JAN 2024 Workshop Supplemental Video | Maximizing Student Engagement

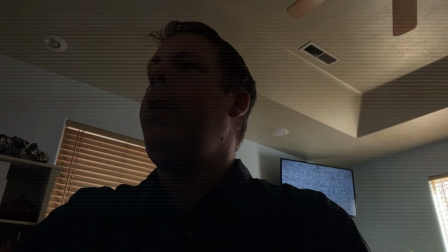2s Welcome students to Cinema 1313, History of Horror in Film.
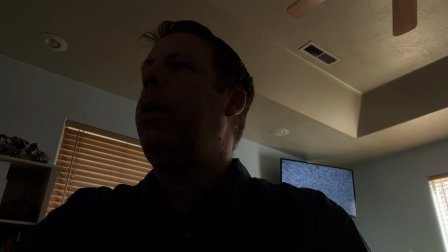7s My name is Kevin Harris, and I will be your adjunct professor for this course.
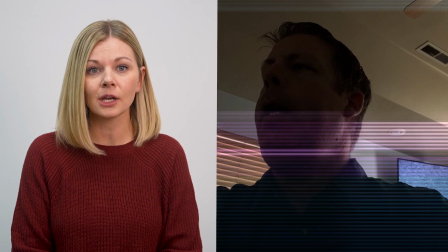15s
Wait, let's stop right there. I'm not sure if Kevin is making a welcome video for his students or if this is a scene from one of those scary movies he discusses in class.
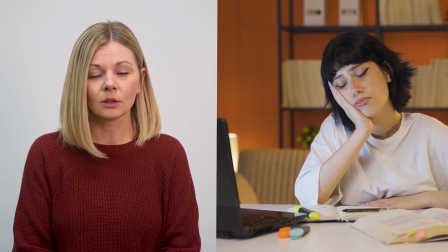23s
We've all been victims of dry, boring, endless instructional videos. So how can you maximize student engagement?
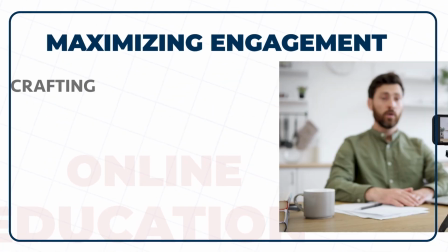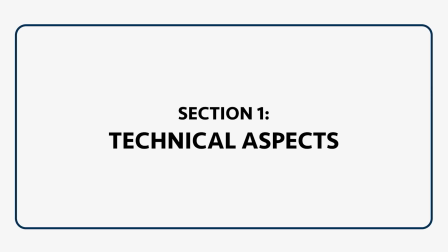37s
Let's start by discussing some of the technical aspects that can enhance your instructional videos. I recommend using quality equipment.
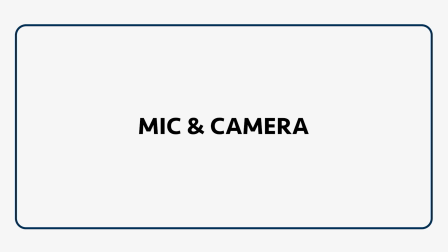44s
That doesn't mean you need to go out and invest hundreds of dollars on a new mic and camera, but I would recommend ensuring that you have a decent camera and microphone.
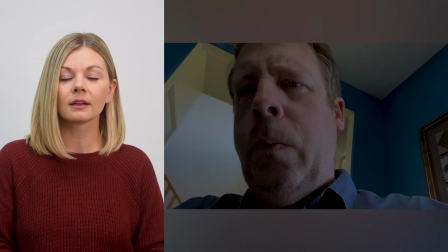52s
It can make a world of difference in the overall production value of your videos. Clear visuals and crisp audio create a more engaging and professional learning experience.
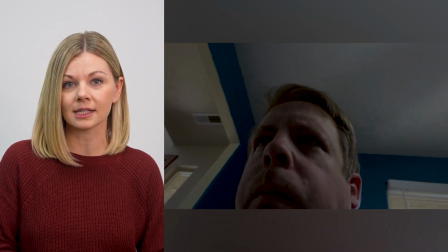60s Test.
Poor sound can detract from the effectiveness of your content. Consider the importance of camera placement.
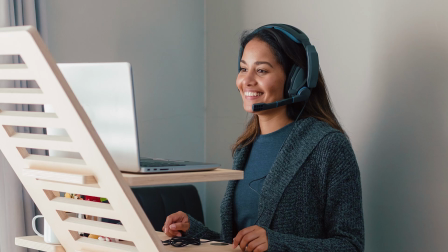67s
Ensuring it's at eye level creates a balanced and engaging visual connection with your students. This perspective fosters a sense of connection and promotes a more natural interaction. Let's strive for that eye-to-eye contact. Now let's talk about lighting and background.
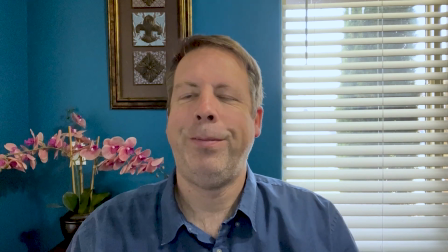81s
Adequate lighting is key to a visually appealing video. Consider the impact of shadows and silhouettes, and aim for a well-lit, uncluttered background.
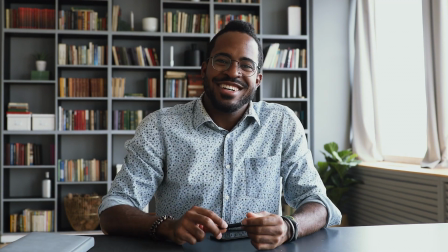89s
A visually interesting yet non-distracting background keeps your students focused on the content, providing a seamless learning experience. By incorporating these technical considerations into your video production process,
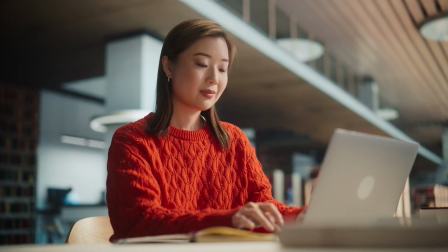101s
you not only elevate the visual quality of your content, but also create a more enjoyable learning experience for your audience.
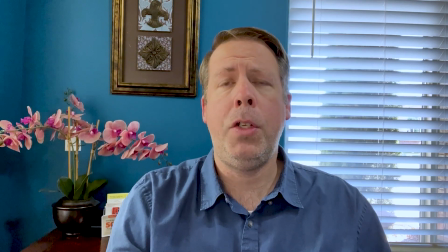108s Back before any of you were born, I was talking to my friend Henry, who looks a lot like his brother Fred.
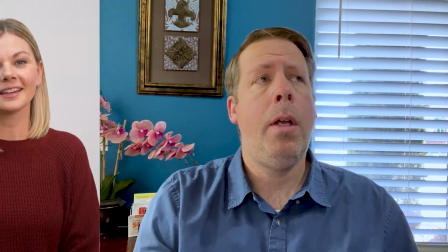113s But in this case, it was actually Henry, and we were both sitting on a chair.
In today's fast-paced digital environment, attention spans can be quite limited. Therefore, it's essential to make your instructional videos engaging.
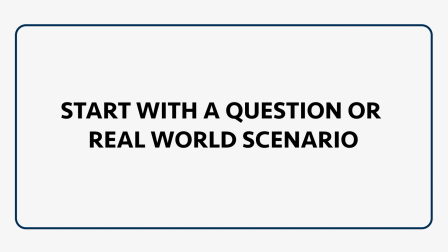124s
One effective way to engage your audience is to begin with a thought-provoking question or a real-world scenario that relates to the topic you'll be covering.
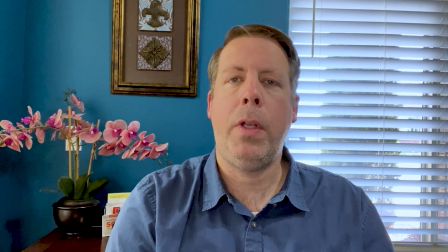132s Did you know that historians claim that the origins of the horror film genre are a direct result from the First World War? Why do you think that might be?
This immediately piques their curiosity and makes them more invested in what you're about to teach.
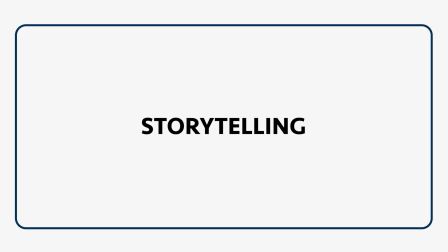145s
Another strategy is to use storytelling.
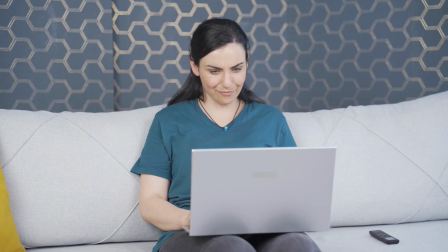148s
Narrating a relevant anecdote or sharing a relatable personal experience can create an emotional connection with your viewers, making your content more memorable.
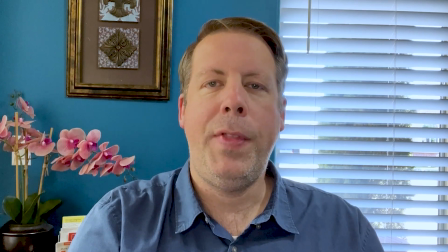156s Do you remember the first scary movie that you ever saw? I do. I was at my friend's house and his parents were gone, and so we decided to watch a movie.
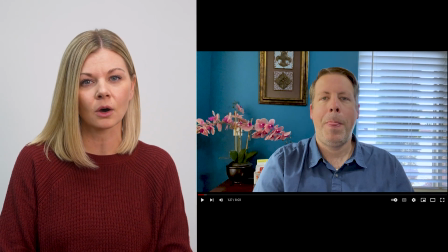166s
Remember, it's not necessarily about the length of the video, but rather about the impact it has on your audience.
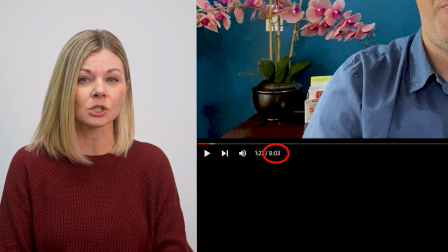171s
You can have a short video that's packed with valuable insights and engaging visuals, or a longer video that meanders without holding your viewers' attention.
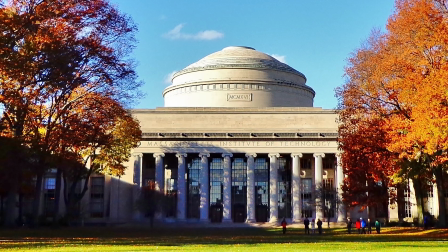179s
Researchers from MIT conducted a large-scale study of 6.9 million video watching sessions.
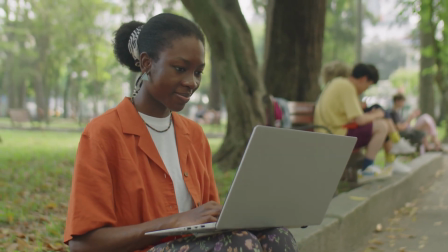185s
They found that shorter videos are more engaging for students and recommend segmenting videos into short chunks.
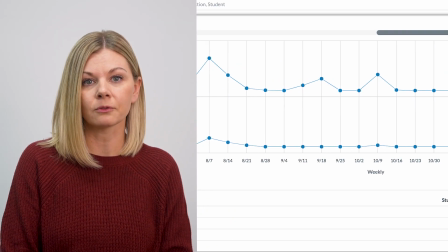192s
You can also include surveys or use online video platforms like Kaltura and YouTube to access engagement metrics,
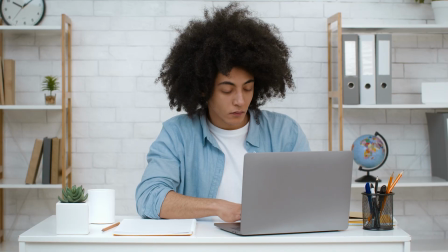199s
such as likes, comments, and shares, are indicators of how well your content is resonating with your audience.
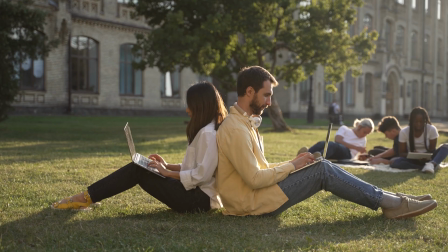204s
So, don't be afraid to experiment and gather feedback to understand what works best for your students. Next, let's talk about cognitive load. Our memory processes involve sensory memory, working memory, and long-term memory.
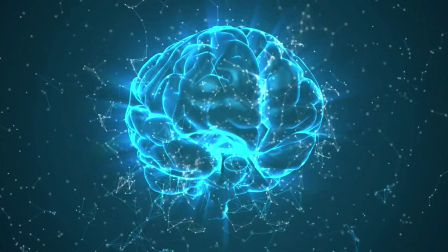218s
Cognitive load theory emphasizes how these components impact how we process information.
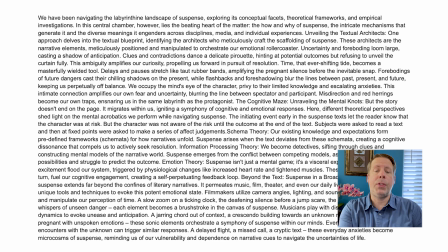223s The initiating event early in the suspense text let the reader know that the character was at risk.
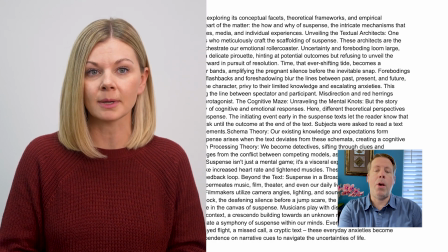228s
Cognitive overload occurs when learners are presented with too much information at once. This can hinder comprehension and retention.
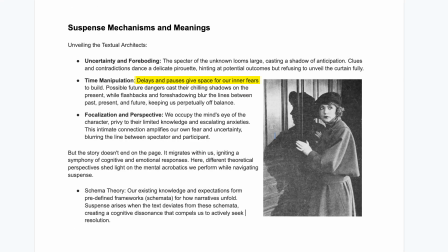235s
Strategies like segmenting, signaling, and matching modality alleviate cognitive load and enhance engagement.
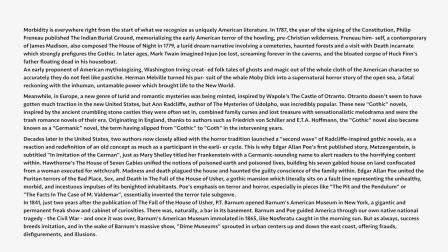242s
Segmenting involves breaking down complex topics into smaller, manageable chunks.